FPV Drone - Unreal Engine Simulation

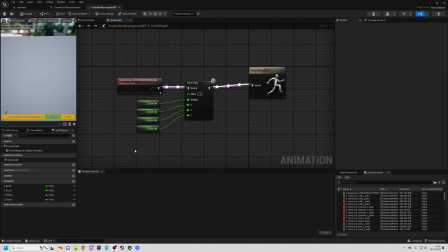246s
This thumb and hand animation uses control rig and so using the animation blueprint I pass the information about the camera through to control Rig and then
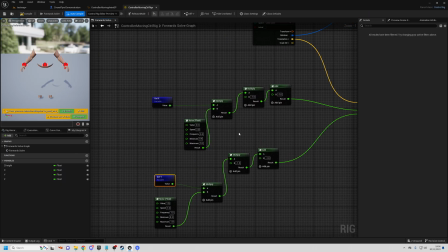256s
within Control Rig we've got some logic that creates the thumb movement as well as randomizing it and then this is passed into a basic RK node to actually move the positions of the thumbs and if you'd like to learn more about how to do procedural animation I do have a course on the topic
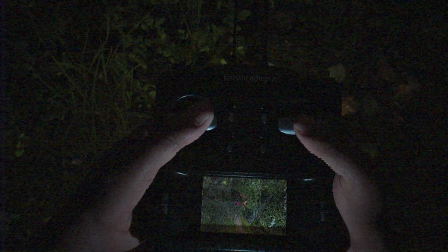271s
so thanks for asking check the description and as well as it just moving the thumbs around on the joysticks I also took the same input and
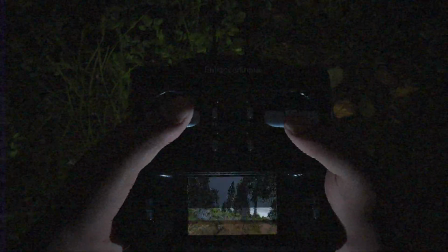278s
mapped it to the actual position of the controller itself so it looks a little bit more natural when he's moving in one direction it shifts the controller in the same direction and so on.
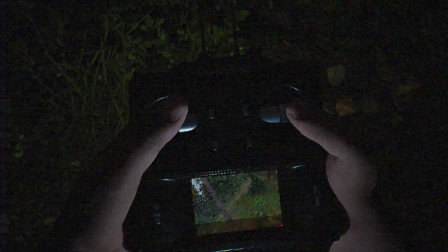286s
And again, this is all laid with a lot of randomness just to make it look a little bit more natural.
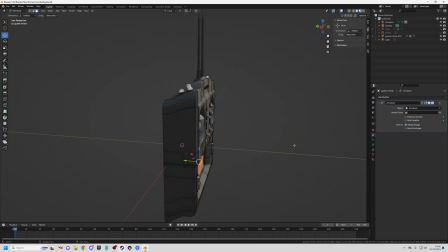291s
And I should mention that the controller is just something I made in Blender. I looked at a few images of what drone controllers look like and just made some quick mock-up of that.
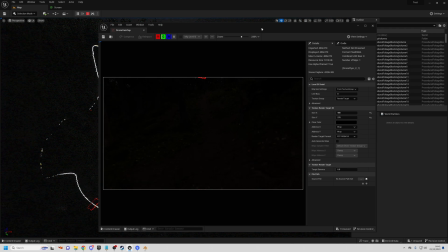300s
And the screen that you can see on the controller is a scene capture camera, which is attached to the drone, which is writing to a render target. And that texture is being displayed on the controller. So in real time it's taking images from what the drone would see and mapping it to this texture.
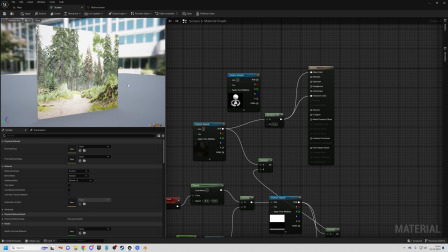318s
But rather than just displaying this texture directly I created an image which was essentially
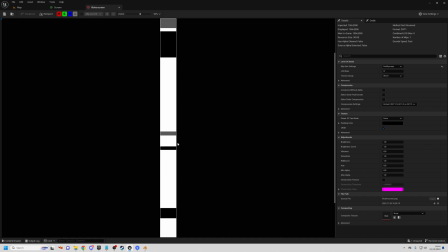323s
just some black and grey squares in some random places and
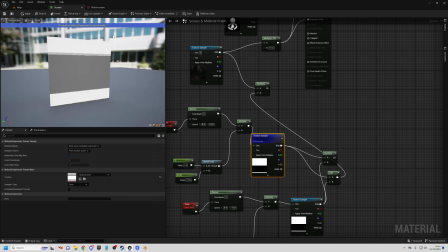327s
it just scrolls through this texture at a fast speed and this is multiplied by the texture so when it's dark it will make the texture darker when it's
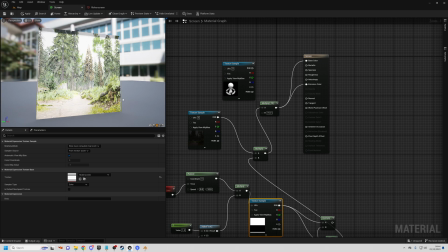336s
light it will just be normal and this sort of gives the effect of how an LCD screen looks when being recorded by a camera so
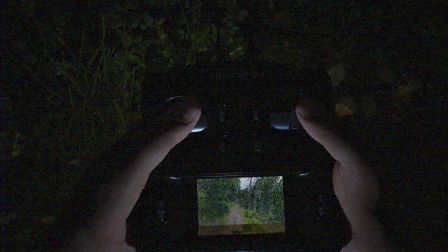343s
when the frame rate isn't in sync with the refresh rate of the display you start to see some black banding and flickering.
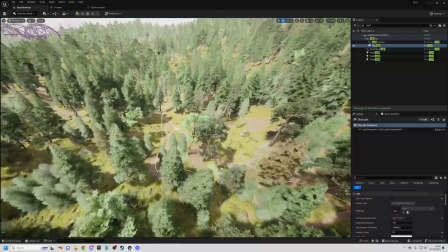350s
For the level itself I used an asset pack that I already had from a previous project where I did some sort of shaky cam found footage in the woods video
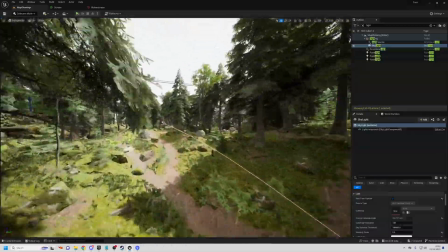359s
and this is the Nordic Conifer Biome Pack and I'll link that in the description.
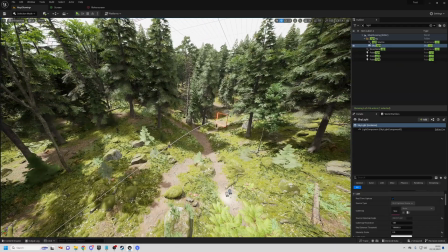365s
it's very realistic and looks good and it's easy to work with and also the style kind of matched a lot of the reference videos where they were flying
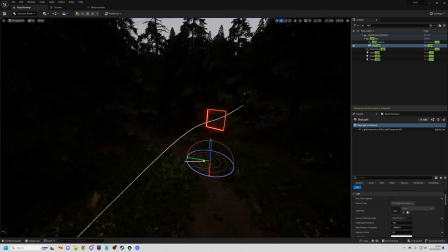372s
drones in sort of a forest environment so that's something I already had so I decided to use that for this scene and a lot of
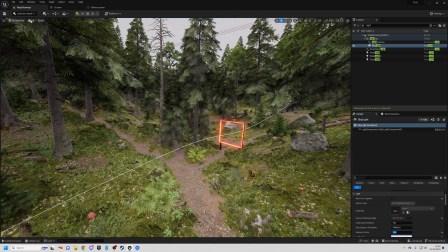380s
the time was spent on tweaking the lighting to try to make things look more realistic and what I tend to find looks the most realistic is when
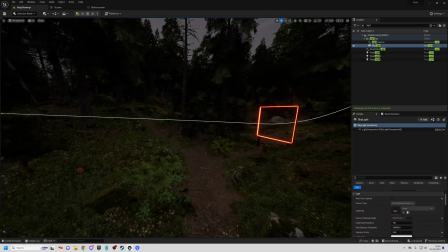387s
you don't have harsh shadows I think solid shadows tend to look a little bit fake in games so what I tried to do was go for
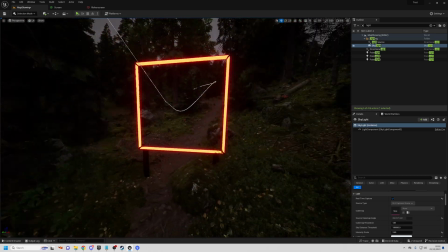395s
this overcast look where you can't really see any specific shadows and the scene is quite dark but you can sort of make out enough details to see the
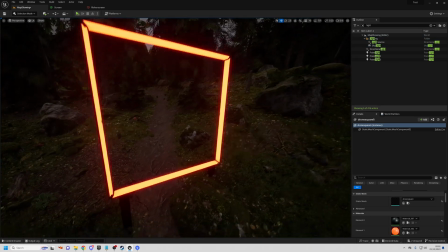403s
actual flight path of the drone and then also I modeled some of these little rings and squares that the drone can fly through nothing special
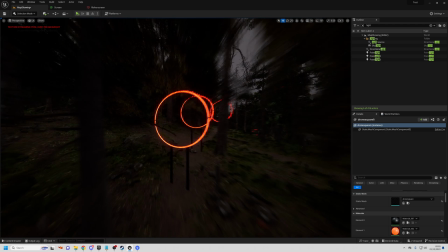411s
there and these just got placed around the level in some random points where it seemed like it'd make a good flight path for the drone
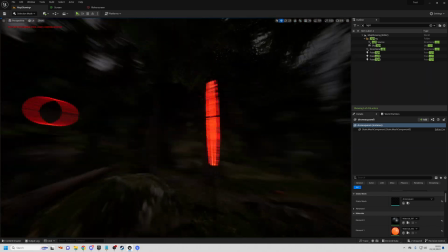418s
and they were given an emissive glowing material to make them stand out and also once again some of the reference videos I've seen seem to have things that
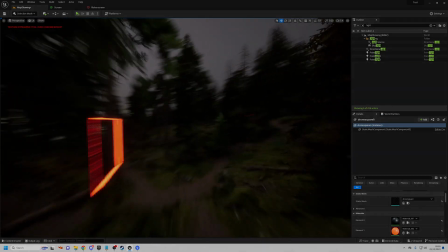425s
look somewhat similar to this.
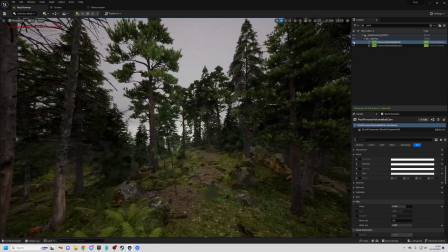427s
And last but definitely not least is the camera post-processing effect and once again this is based on an asset that I used before in that previous
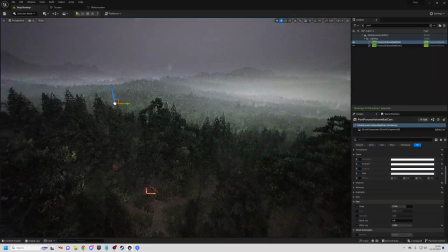435s
project it's called the Ultimate VHS shader and there'll be a link in the description for that and I took this and modified it a bit and
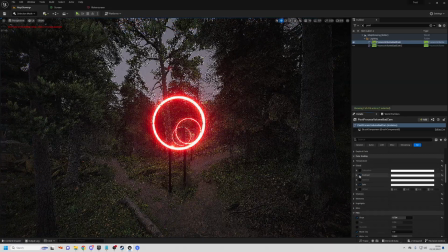443s
made some tweaks to it and a lot of time was spent just adjusting the post-processing effects so the contrast, the brightness, saturation just to try to make things all work well with the shader effect.
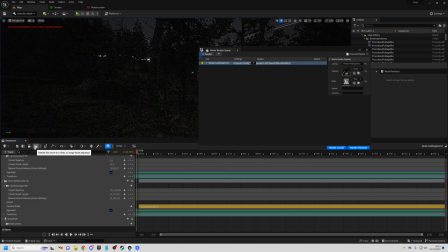457s
So now that everything was set up I rendered it all using movie render queue and with that I did some additional temporal anti-aliasing so it takes let's say eight samples per frame and this just makes the movement and motion blur a little bit more realistic
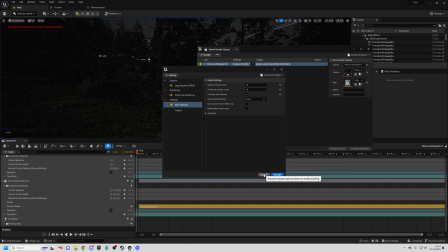472s
and I also rendered the controller camera at a different frame rate at 24 fps just so that there'd be some distinction between the two so it would look like one's footage from the drone which is at 60 fps and the other is just some head mounted cam which is recording at 24 fps